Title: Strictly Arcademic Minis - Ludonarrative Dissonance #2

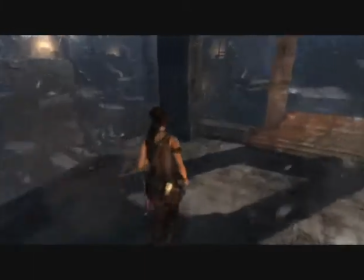4:04 And for instance, I'm going to overlay a scene here from Citizen Kane to show another example.
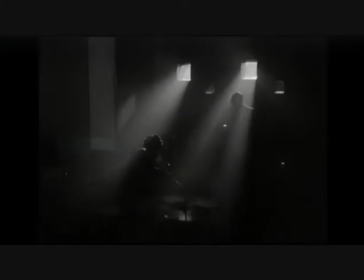4:11 This is, of course, the use of lighting to accentuate the narrative.
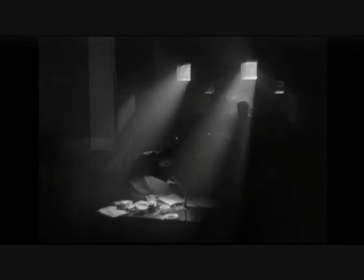4:18 So the scene that I'm displaying is just after, it's about a 20 minute news summary,
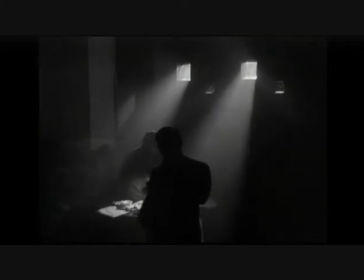4:25 like a public affair special on the life and times of Charles Foster Kane, the protagonist of the, well very loosely,
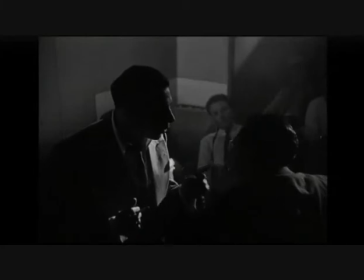4:34 the protagonist of Citizen Kane. And they appear to be journalists.
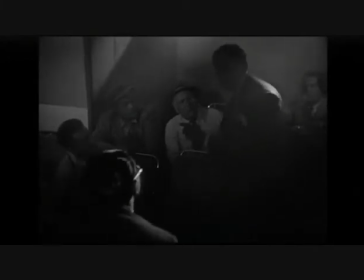4:39 So they're discussing that you'll notice the lighting in the film is very sparse.
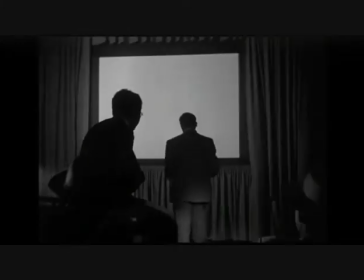4:47 We see two open windows, and little slits of light coming through there, and of course there's the light from the projector screen.
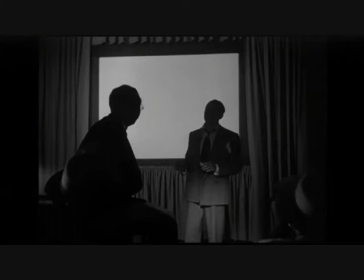4:53 So there's very little lighting going on. And what that does is that partially obscures most of the faces in the room. You can still make out features on some of the guys, some guys are sitting in better conditions,
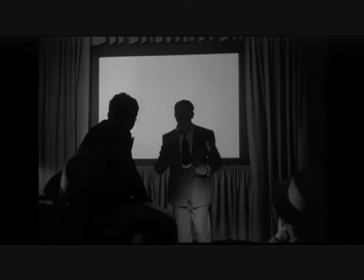5:03 but the actual feature characters, most of the characters who are speaking, have their faces obscured by darkness for most of the shot.
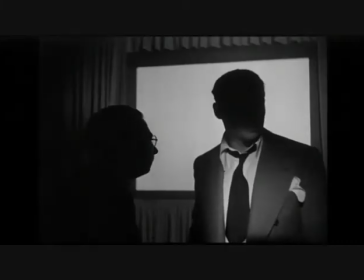5:12 There's a brilliant bit where a man is standing directly in front of a light source,
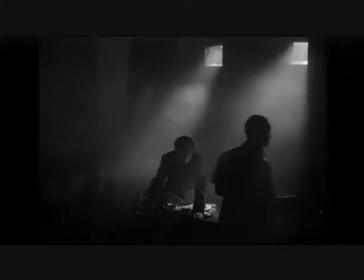5:19 and as he moves, you see the light move over his arms.
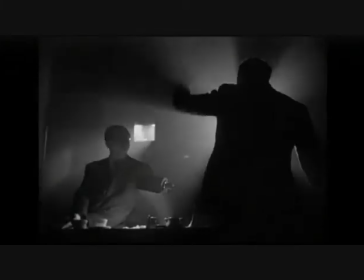5:22 It really communicates a sense of gravity, like he is the most important guy in the room, and the obscurity is a mode of presenting his anonymity.
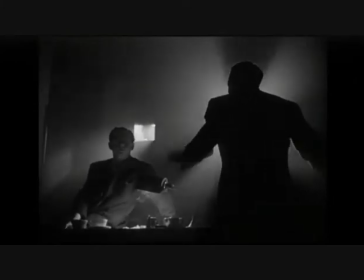5:30 He is just a journalist to us. Even though he has a name, and he's addressed by a name, he is functionally in the film a symbol.
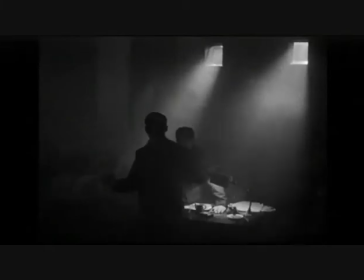5:39 He represents journalism, and this is the journalism which seizes upon Cain's legacy and decides that the most important thing about Cain,
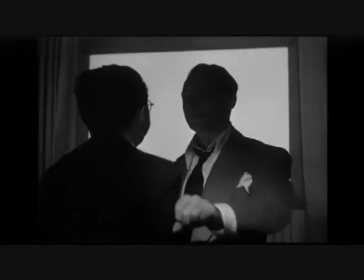5:50 at least for the time being, is to unravel the mystery of what he said on his deathbed,
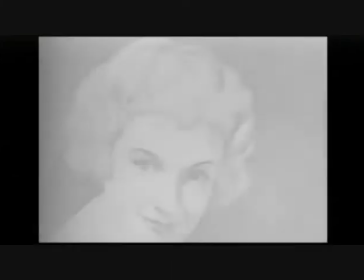5:55 Rosebud. And so this scene is used to establish the mystery of Rosebud.
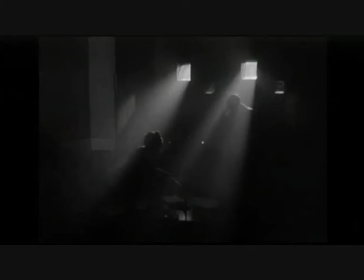6:02 And as a result, the lighting, the fact that it's dark, and the smoke in the room also helps to obscure things.
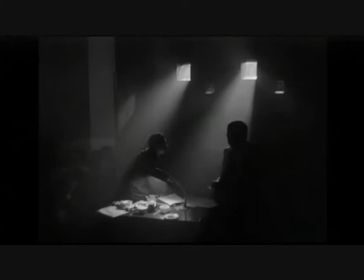6:10 That obscurity in the camera presentation is used to complement the obscurity of Kane's final word. So the place is literally shrouded in mystery, mystery being, of course, the smoke, obviously.
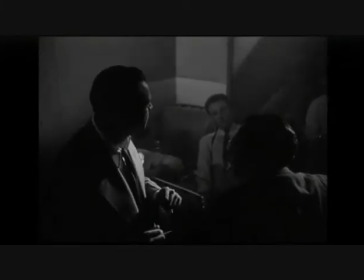6:24 And they're trying to peer out through the fog and try and discern the kernel of meaning in what Kane said.
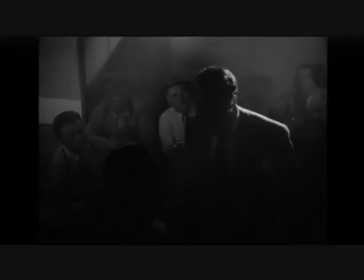6:31 So there's an example of non-textual narrative for you.
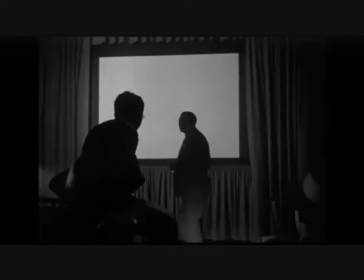6:35 And so that's why I think it's important to distinguish between narrative and story when we're talking about media in general, but particularly about games.
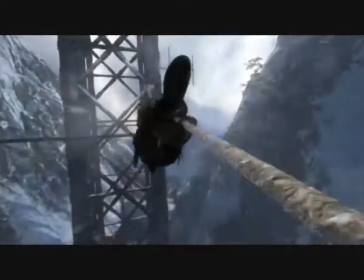6:43 So a question that might immediately follow from this is that really, what's the big deal about ludonarrative dissonance?
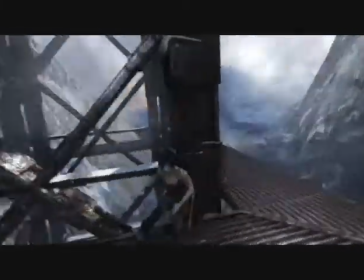6:49 Why do we care if the gameplay and narrative are discordant?
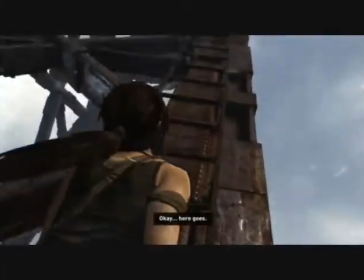6:54 Why not just have fun? Why not disregard the narrative entirely? Why not just play the game?
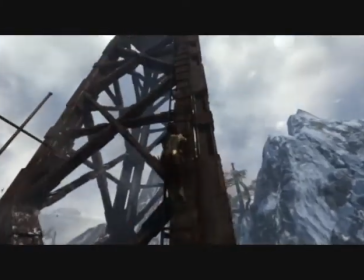7:00 And if that's the way that you want to do it, that's cool. There are certain games that I play that I don't give a shit, to be honest, about the narrative.
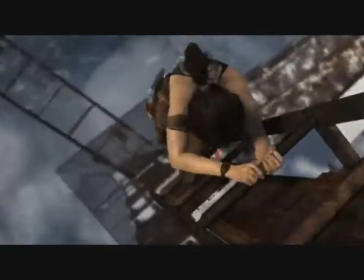7:10 Diablo 3 is one of them. I'm sure it's really interesting if you sit down and process it, but that's simply not what I'm playing an action RPG to do.
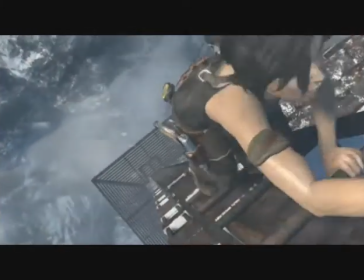7:19 I want to get loot, I want to engage in an interesting combat system, and I want to level up. That's what I want to do.
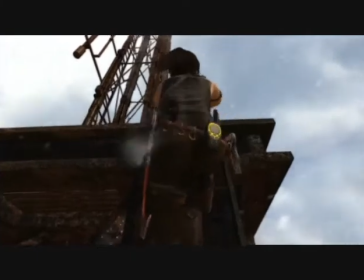7:24 So when I play Diablo 3, I turn my brain off.
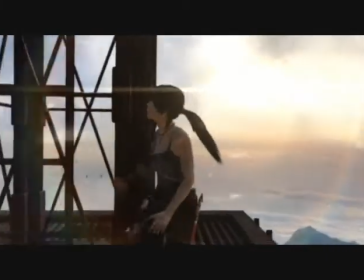7:28 perhaps that says something bad about me but that's simply how I come to it and I would guess that I'm not alone in that
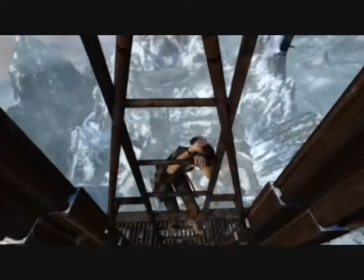7:36 and I'm sure that that applies to other games for instance some people might not